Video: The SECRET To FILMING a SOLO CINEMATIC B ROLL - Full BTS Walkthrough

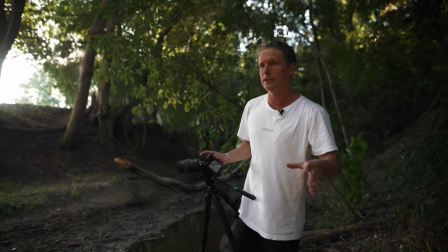[11:37]
okay and then i just want like one or two other details maybe this little river if we
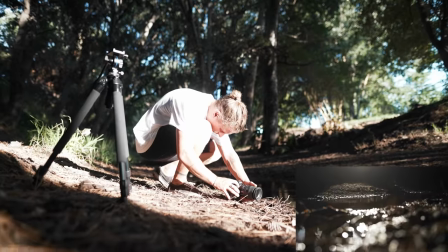[11:43]
look up it from here i can get a pretty cool shot like this and
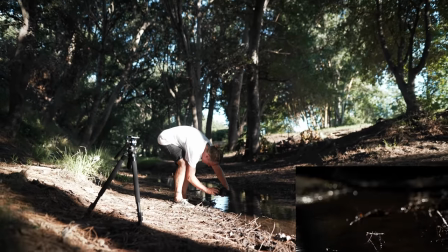[11:50]
i might actually even use that as one of my intro shots just to set the vibe for the area that we're
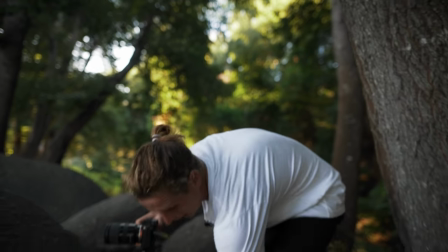[11:59]
in so i like to keep just a little bit of a storyline going on even if it is a simple b-roll scene and for
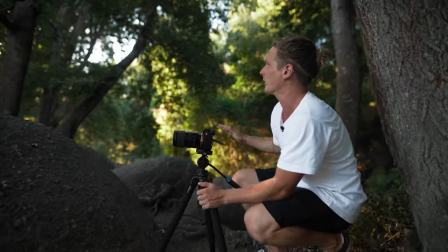[12:06]
this one we're going to be running and then for our ending we're going to just be running up into this rock and stopping like kind of taking a
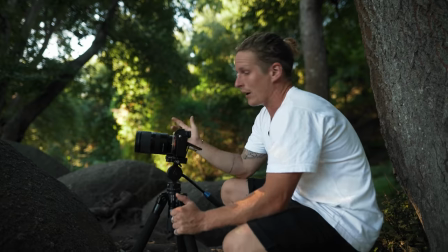[12:12]
second and then like dipping off so we're right on the end now and we need to just get a shot of me actually
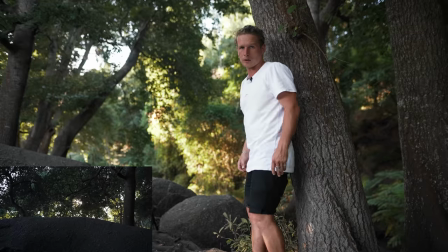[12:20]
arriving here for it to flow nicely together so i'm just going to run in past the camera and like stop on the rock and then just look around a little
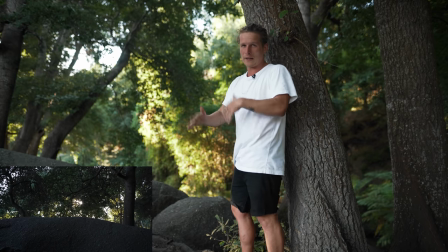[12:27]
bit like take it in slow the whole video down like change the pacing of it so let's get one of those a go
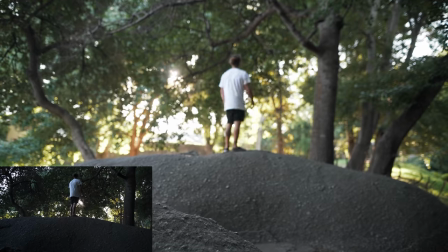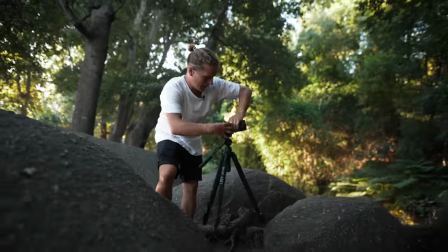[12:43]
okay so i think that will work nicely and then the next one is going to be another one of the selfie shots of me just actually being
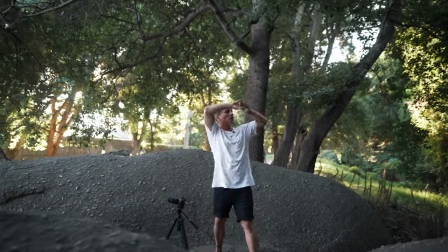[12:50]
up there and doing like a nice wrap around really like showing the environment as well as my face taking it in so we're just going to
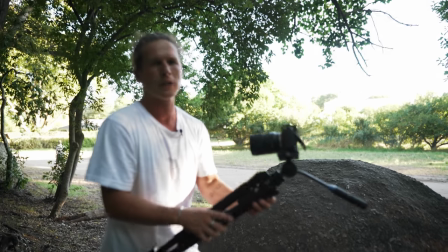[12:58]
swap over onto the wide lens shot and i'm going to start it from down here on the bottom of the rock just in case i want to use a segment
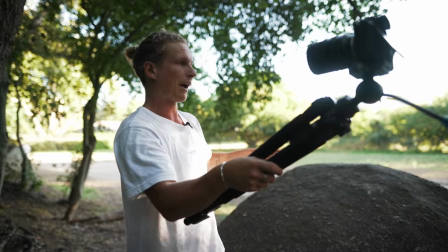[13:04]
of this when i have my wider shot of actually arriving there and then i'm going to get the main shot that i have
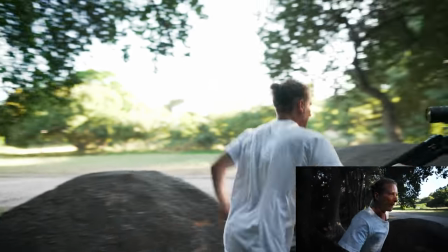[13:09]
in mind and i can have the option of both so let's get me running up here okay
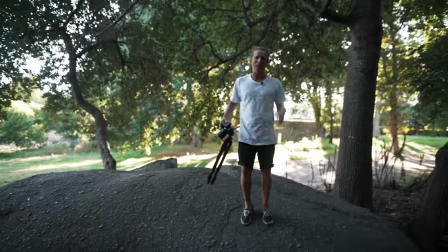[13:20]
and i think that will look really cool which means we are on to our very last shot and that is just going to be a shot of me jumping off that
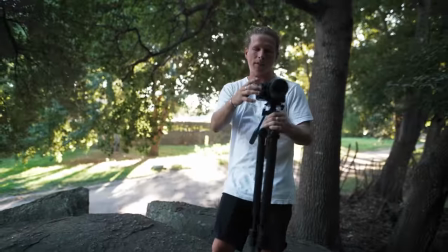[13:29]
way and kind of leaving the scene i'm going to set my shot up slightly
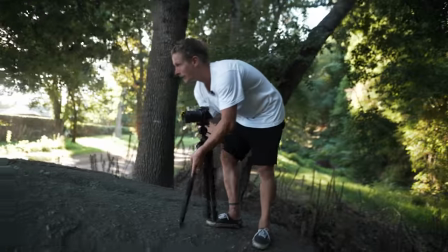[13:34]
wider again except this time once we actually
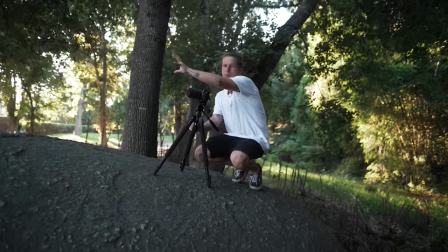[13:38]
add that digital zoom we're going to zoom it in and as we play it we're going to slowly punch out just to give us that sense of leaving this shot isn't looking that nice but i can see the sun is shining straight into my eyes so i'm going to lift this tripod up
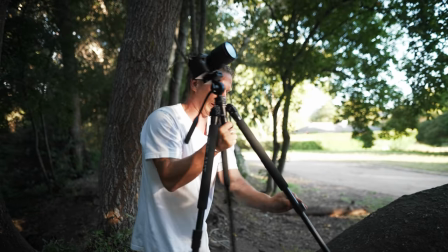[13:53]
to exactly where my face was and then hopefully when we get our shot I can block out the Sun with my body standing on top
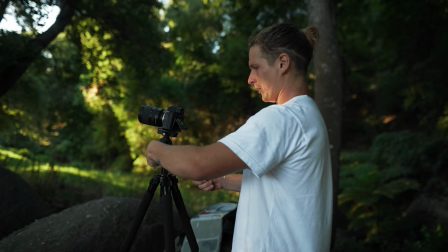[14:01]
of there and then when I leave it will kind of like flare back in I'm gonna do the same whole sequence again run up stop looking around but
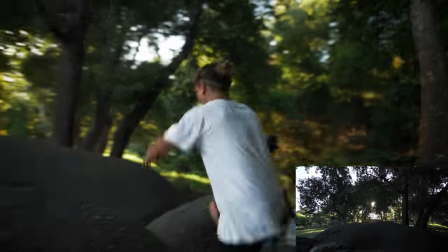[14:08]
then I'm gonna run off out of frame and that's gonna be our actual ending that
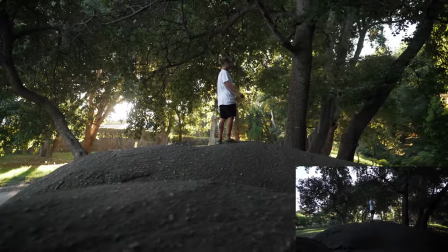is gonna be all the shots that we need for this little solo b-roll having the Milanoid board made this so much easier if you guys want to check it out it is linked down in the description and with all that being said let's show you guys the actual edit that we were able to put together with the footage that we captured today that
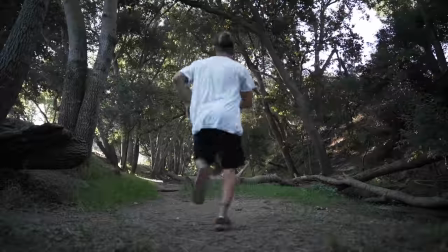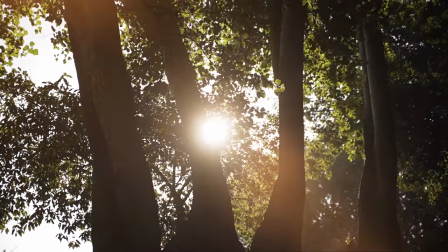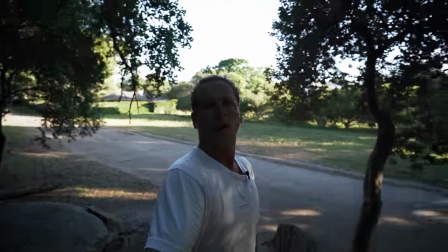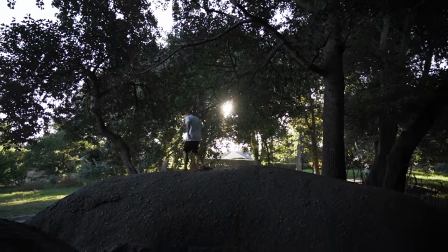was what we were able to film I hope you guys thought it was cool it was really fun shooting this getting like a little bit more of action style stuff it's a little bit faster paced and having that Milanote app made my brain just like be able to relax a little bit because I knew it was there if you guys want to go check it out top line in the description other than that I will see you guys in the next one